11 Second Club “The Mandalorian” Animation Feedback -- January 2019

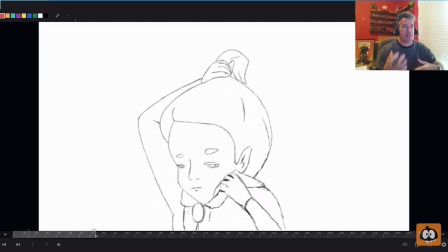4:29 That's where the audience is looking and being able to push this expression as much as you can throughout your animation is going to help the audience really connect with how the character is feeling and where they're kind of going emotionally within the shot. So, very similar-ish to what I was mentioning at the beginning.
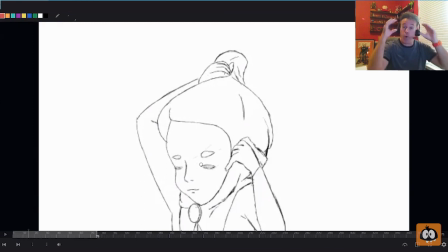4:46 Through here, as she's in her eyes are closing and thinking about the eye mask as a whole, right? So that if the eyes are closing or she's squinching her eyes, that the brows are going to come down. Likewise, if she's like excited or surprised or something, this is all going to sort of open up as well.
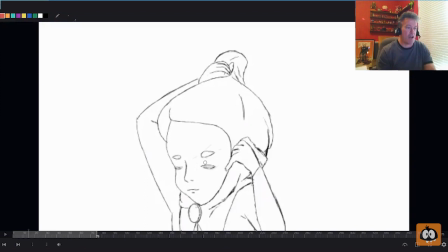5:03 So, I feel like you could probably get a little bit more contrast just within what you got going on here, just if you brought these guys down a little bit more. So, as her eyes are closed and she's kind of, you know, not struggling but she's kind of doing this thing and she's kind of, you know, scrunching up her face a little bit, you pull these brows down.
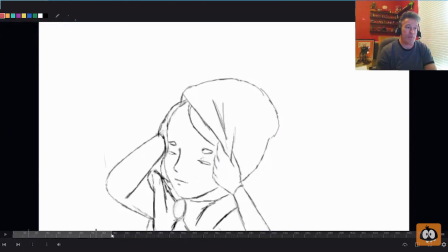5:20 So, they're just a little bit closer to the eyes themselves so that later on, and that would kind of stick all through here. I mean when she starts to open them here, obviously, you know, the brows would start to come up a bit.
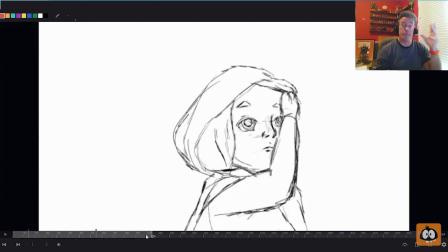5:32 But so what I'm getting at is by the end here when she's kind of doing that last tuck and you pop the eyes open, this is really a nice little moment here where we get to see her eyes nice and big and the brows, you know, are going up. This is a great expression that you have going on here. But if you had previous to this, if you had the brows down a little bit more,
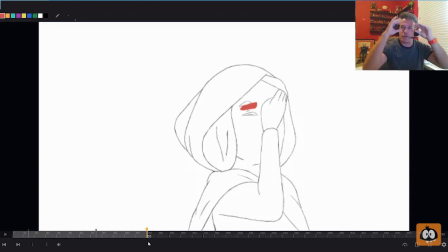5:52 then that That'll give you a little bit more of a contrast of thinking of this as more of a squash, right? Of a squash and then she's sort of stretching, extending, you know, opening up the face when she pops the eyes open.
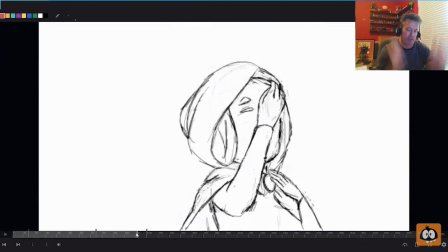6:07 Okay, so yeah, but everything else on this is working really nice.
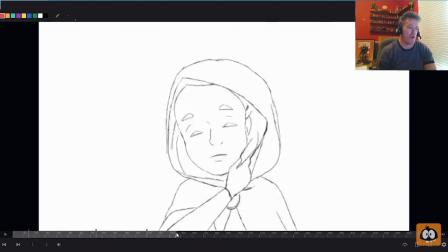6:11 I mean, it's some complicated motions that she has going on there with the hands and the hair and the tucking, but I feel like it all reads really, really well.
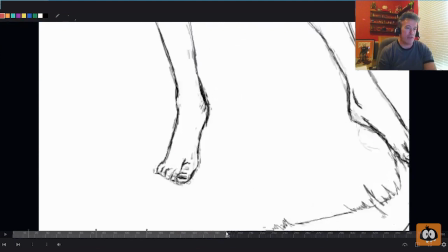6:19 So, in this shot here with the feet, I don't mind that the foot goes out of frame, that you're kind of breaking frame.
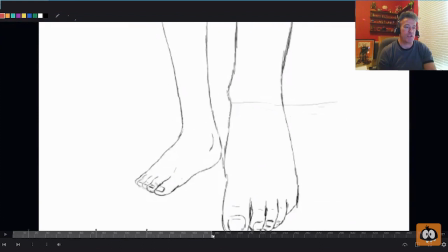6:26 The only thing is it feels a little bit like we're so close to the feet and when the foot comes and she points with the toe here, that's kind of out of the frame and it would be great to at least be able to see the feet maybe pulling back the camera a
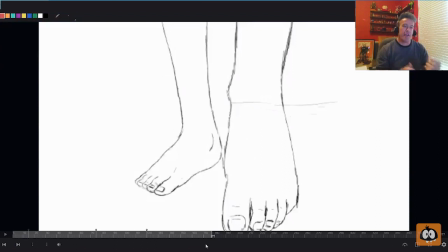6:42 little bit. Not that you can do that easily since you've drawn all this, but again, thinking, you know, maybe perhaps for next time, just for clarity's sake, being able to see the toe point and see it touch the ground and then as it starts to go around and it's making that arc and it's doing
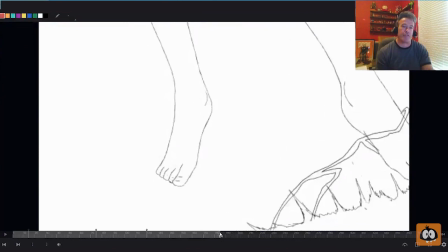6:57 its cool motion and the magic is starting to happen, that's fine. That's fine that you know, you're breaking frame here off to the side, it would just be great to be able to see the foot a little bit more clearly just at the beginning so it's very obvious to the audience,
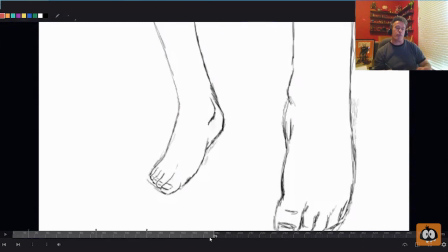7:11 to the viewer that the character is taking a step forward or they're pointing with their foot, pointing with their toe,
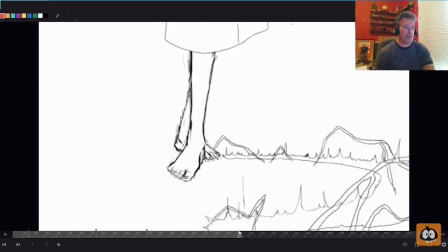7:17 and then they're going to like do this, you know, sort of magical arc with the foot.
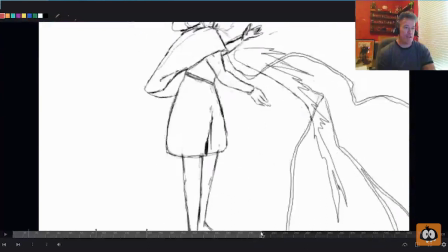7:24 So this is all great and then, you know, the effects that you have going on here is pretty cool as well.
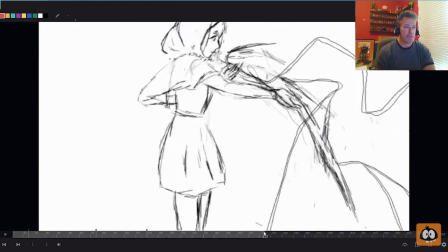7:31 So then, you know, she starts to do the magic, she's doing the magic, and she's coming up here.
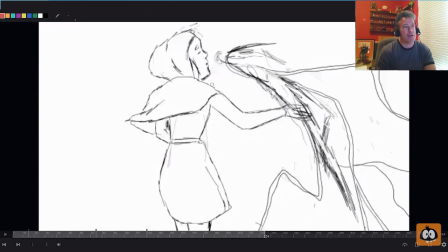7:35 So just something to try, again, maybe not so much, you may not want to go in and work work on that, you know, modify this particular piece, but maybe even for next time, or if you do want to go in, this might be kind of cool to just give it a try, because I feel like these two frames, this frame and this frame, the arm is sort of in the same position,
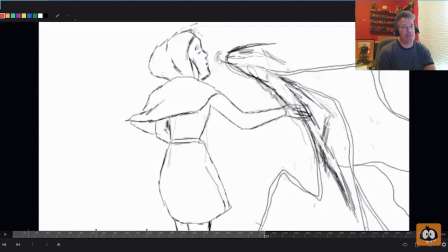7:55 and then you got a little bit of a stylized thing kind of going on throughout the animation, which is totally cool, and I'm totally digging it.
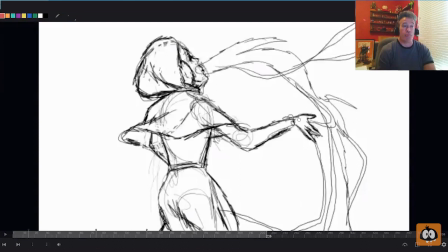8:02 I'm wondering that on this pose with this arm, you're breaking the wrist, and that is awesome. If this arm just got to be a little bit more straight, I know I'm drawing a little bit of a weird curve in here, but if the arm got just a little bit more straight,
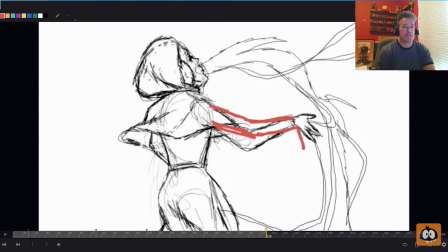8:17 so you got a little bit more contrast with that previous pose, and then if you broke the wrist even more than you are, almost uncomfortably, break it uncomfortably, break it so it hurts, just for that one frame.
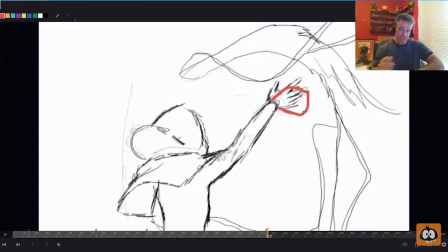8:29 And even here, you can maybe even try to break the wrist a little bit more here as well.
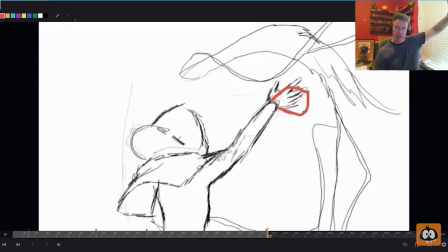8:34 Basically, what you're going to get, because she's doing this big sort of like magical thing with her hand, you're going to get this nice sort of drag that's going to happen that I think will look really cool in motion.
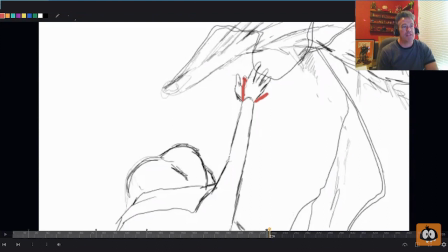8:46 If you just drag that hand, just break it a little bit more. You could probably do a little bit more here. What I typically will tell my students is, you know, just take it too far,
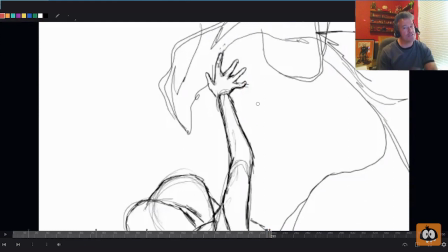8:56 take it to the point where you look at it and go, ooh, that doesn't, ouch, that feels like it's too much,
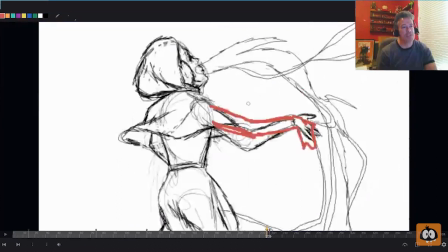9:01 I've gone too far. It's always easier to kind of pull things back than sometimes to push things further.
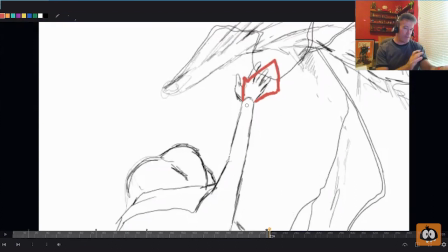9:06 But just through this section here, just through this section of maybe three drawings,
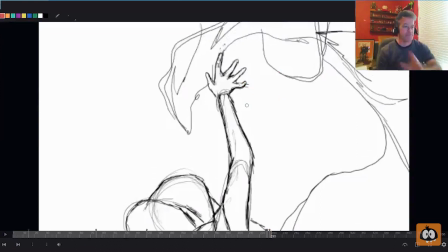9:10 just maybe getting a little bit more of a straight on the arm so you get a little bit of contrast between the pose that came before and then maybe a little bit more drag on the wrist
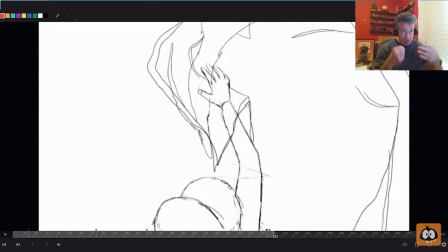9:18 as she's kind of doing the magic coming up because this whole move is really, really cool. And also I almost completely forgot to congratulate you on the camera, I say in air quotes,
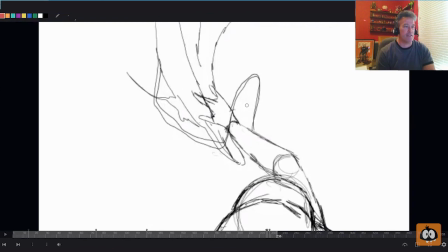9:28 the camera work that you're doing with just moving things around, it just feels really, really nice and super cool,
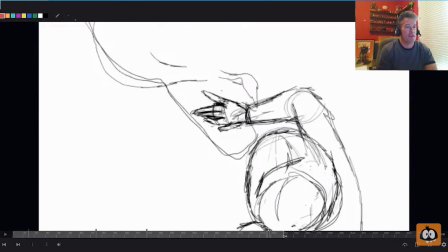9:34 particularly since you are doing all this 2D. So I think here too, when the hand kind of gets done, it does its big sweeping motion, you could possibly, right before she kind of throws the magic up and it turns into the horn,
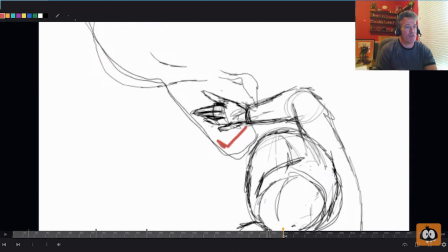9:49 like right here you're cool on this pose with the arm, on this pose here just as like a one-frame anticipation, break the wrist back this way. So you'll get just a little bit of a pump of the wrist doing this,
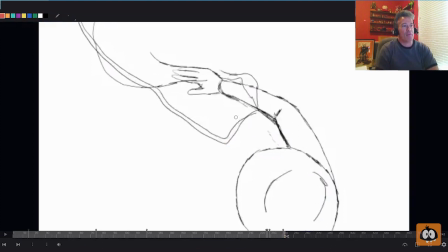10:02 so the arms kind of coming down like that and then it does this right as it launches and goes off. I think that would be pretty pretty cool just visually. You could even try, you know, depending on how that would feel to you,
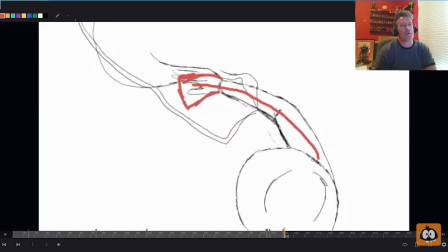10:15 you might be able to do a little bit of a drag here which might help to sort of work that arc that's going through the arm.
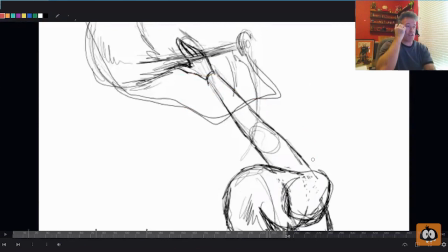10:23 Just a little bit more on that one drawing here. Then by this point here, you're getting this extension, you're getting this straight on the arm, and I think that's all going to feel completely cool.
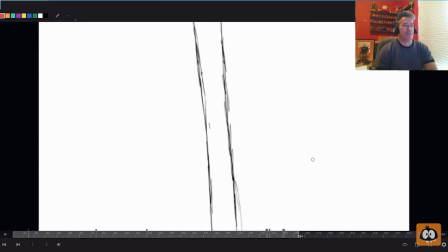10:33 So the other thing I was going to mention just in this section, and this is all really neat,
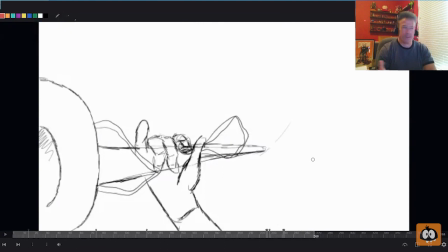10:37 this twirling that you got going on with the horn kind of reminds me a little bit of like Thundercats or something. If you're familiar with the old, the old, old Thundercats with the beginning, with, you know, things twirling and swords and things like that.
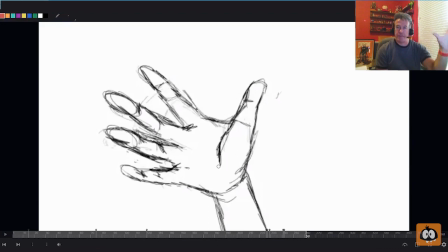10:53 Really cool. I really dig that. But on the catch, on the catch, when this is a great pose with the hand, you know, very clear, very dynamic, you know, it's showing the audience what's about to happen that she's going to now catch the magic that has become the horn.
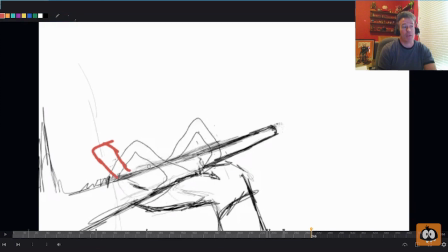11:07 On these next several frames, it would be wonderful to be able to see the fingers just a little bit. I'm going to draw them very, very poorly. But these are my terrible indications of fingers.
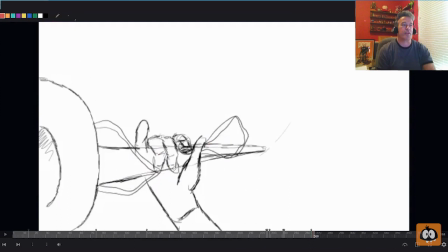11:20 But what I'm getting at with my caveman fingers is that if we saw the fingers just on the catch just a little bit, you could do something cool with the fingers still, you know, maybe starting to curl in, you know, just a little bit through here.
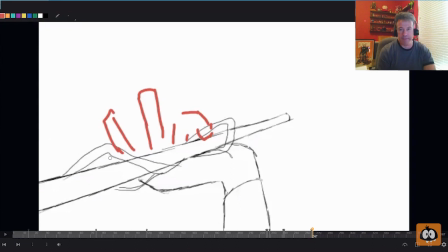11:35 Maybe this one's a little bit more up and this one's a little bit more up. I don't know how many fingers a person has. I'm just going to draw three, but you'll have a little bit of a grasp going on so that when you see the horn sort of land in the, I'm going to try to angle it,
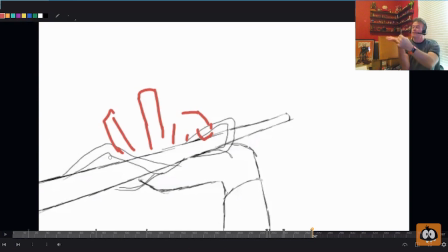11:51 I can't actually do it right, but I'm doing it backwards. I'll do it this way so that when the horn lands in the hand, you see the fingers so that we'll be able to see, you have a couple drawings where you'll be able to see the fingers start to kind of do this kind of a thing. So you get some breakdowns in there so that you'll be able to feel that grasp happen.
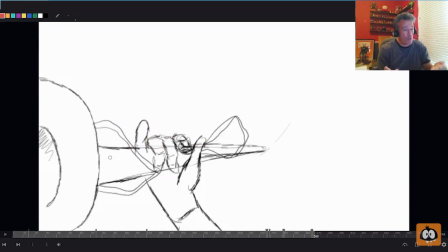12:08 And right now, because we can't see the fingers, when we get to this frame, it kind of feels like the fingers just kind of popped into the hold.
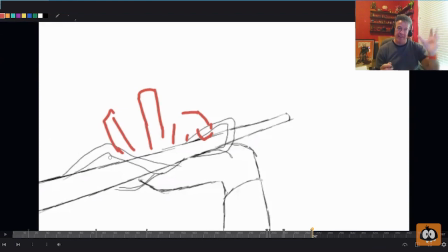12:16 It works kind of cool, but at the same time,
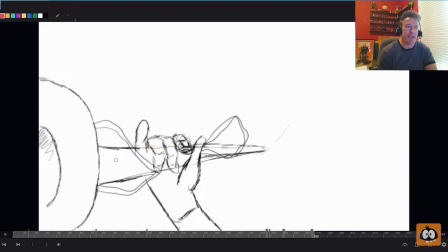12:18 I feel like it might be even more impactful if you can kind of get those fingers curling around and being able to see it sort of happen.
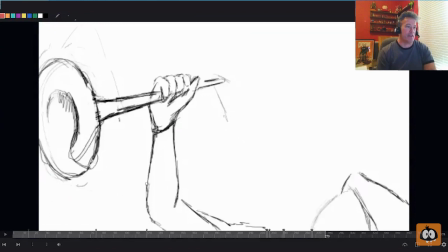12:27 Might be kind of nice. And again, it might be something to try, it might be something to think about for the next animation that you do.
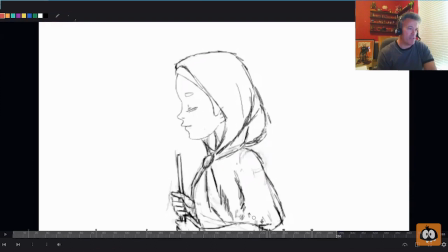12:34 So, since you don't have any fingers in there currently, you could, you know, go in, maybe try sketching some in there, see how that feels to you.
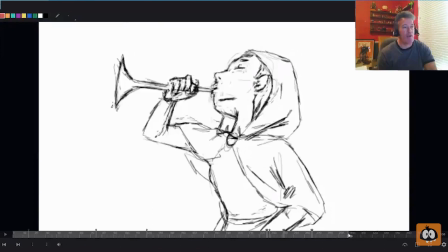12:43 But, okay.